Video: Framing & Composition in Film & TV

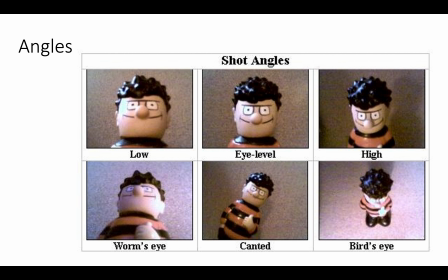Shot angles, of course, also plays a massive part in framing and in conveying a type of character. So eye level here in the middle is the conventional way to frame people if you're not trying to make them look either powerful or weak. A high angle shot will make people look weak. We're looking down at people.
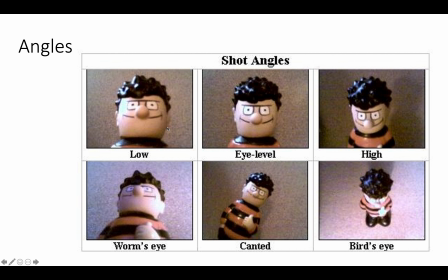A low angle shot looking up at people makes people look more powerful and more commanding in the frame. All of this stuff kind of harks back to something known as semiotics and also connotation.
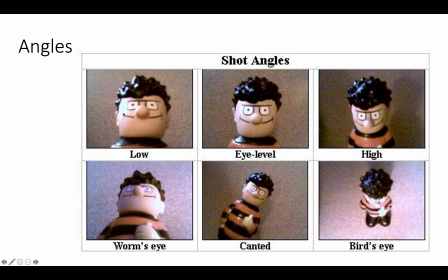So the connotation of a low angle shot, think about times in life when you may well have felt nervous because of the presence of someone.
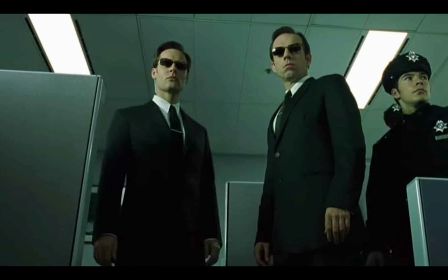Often that person may have been maybe someone who's older or bigger than us, potentially either a school bully or a parent.
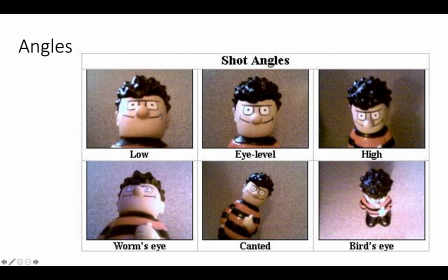You know, parents looking down at their children, telling them off might sort of tower over them like this and look down at them and try to make them feel small.
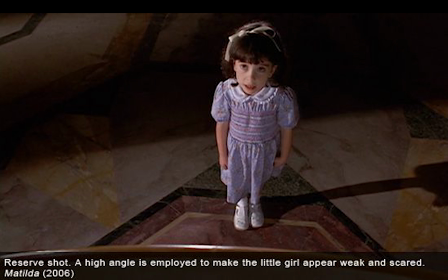And obviously the flip side of this is that character looking very small, looking very helpless and kind of cornered like a small animal or a small child.
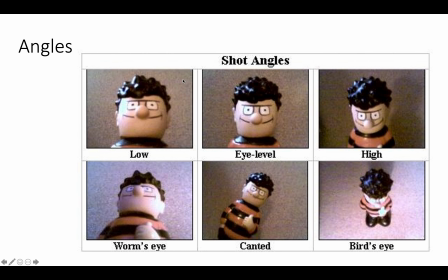So yeah, it's important how we angle our camera. I would say, however, the further you go, so the worm's eye essentially is an exaggeration of this low angle shot, it now starts to look a little bit more caricature.
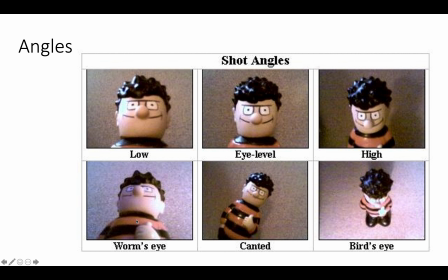It's less like a towering authority figure sort of towering over us and more like kind of like a giant. Like, we are literally a worm on the floor now, and this character is a giant. Probably less threatening to us because we're so small that, they tower over us.
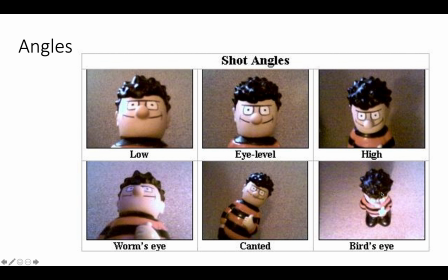So a subtle thing, when you get below a certain angle, it starts to change, and likewise, the high angle shot, a bird's eye, doesn't have the same real feel. I feel like this one's so far detached now that it's kind of loses that same effect.
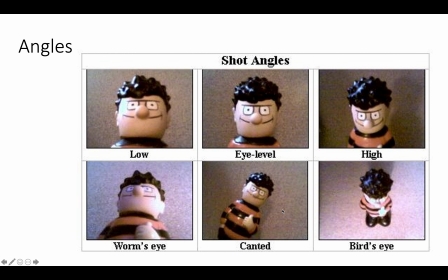The middle one here, the canted angle, this is what we mentioned earlier. So you roll your camera off axis slightly, the horizon line and everything else goes off level. Often used to make a character seem a bit dodgy, or the situation shouldn't be trusted for some reason.
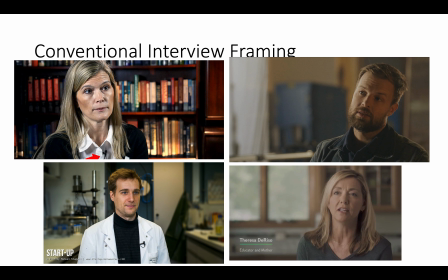Okay, moving on. These are some conventional interview framings. I would argue they're all conventional, although this one I would suggest has slightly less of a conventional feel because this person here is framed centrally, or near enough centrally. The centre line is probably roughly on this eye here, I would suggest, which leaves a lot of space behind them.
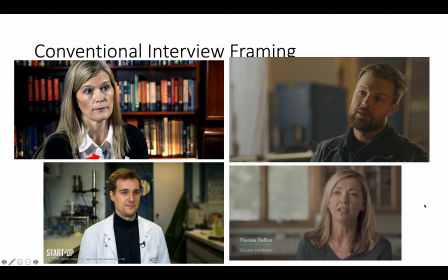So you need to decide as creatives and as camera operators and potentially directors which of these you like the look of and why you like the look of it. I mean, these two here have a nice shallow depth of field, very soft backgrounds, which might seem appealing, but also we need to think about the framing. So these are very conventional.
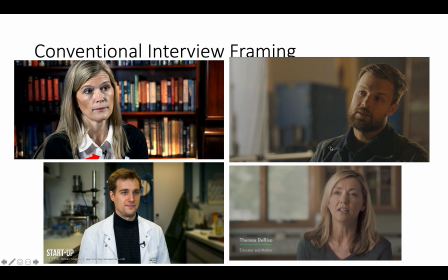We've got head and shoulders. This would be a probably a medium close-up or a close-up. It's sort of in between the two. Likewise for this one, and likewise for this one. You'll notice we're cutting a little bit of the top of head off on this lady here, and we're leaving a bit of headroom on both of these. They've all got looking space. They've all got a very conventional amount of looking space.
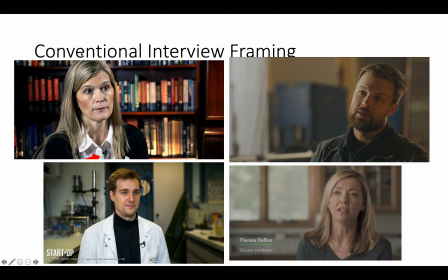They're all framed roughly on the vertical rule of thirds line. We'll touch on rule of thirds a little bit later. I would argue that this space behind here, we could describe this as negative space. It can look a little bit off. I think this shot is okay because there's all this stuff in the background here that obviously relates to this character.
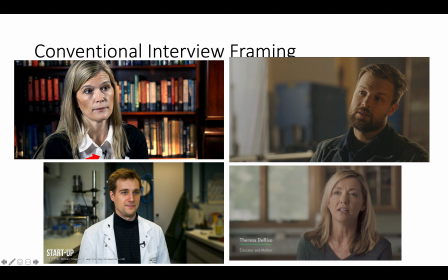So that's another important point to make about when you're setting up interviews. It's a good idea to put your interviewee in a space that kind of relates to them somehow, because the location can also tell you something about the character and the props within that location.
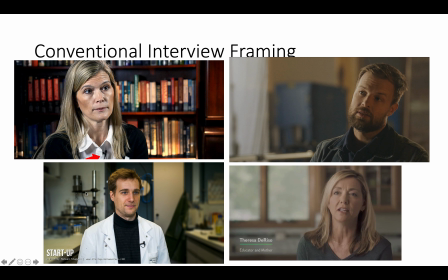So clearly this person here is wearing a lab suit. They work in a laboratory. There is some laboratory equipment back here, so it all kind of links together and tells us something about this person here. Likewise, this lady, we know nothing about this lady, and yet we probably assume that she's either academic or she works in a library or something like that.
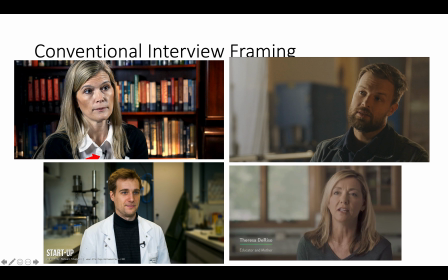We don't assume that she's a martial arts expert, for example, or that she is a pilot, I don't know, something like that, because the location is kind of telling us that, also the way she's dressed. And maybe, just maybe, you're also judging her face and how she holds herself and her hair.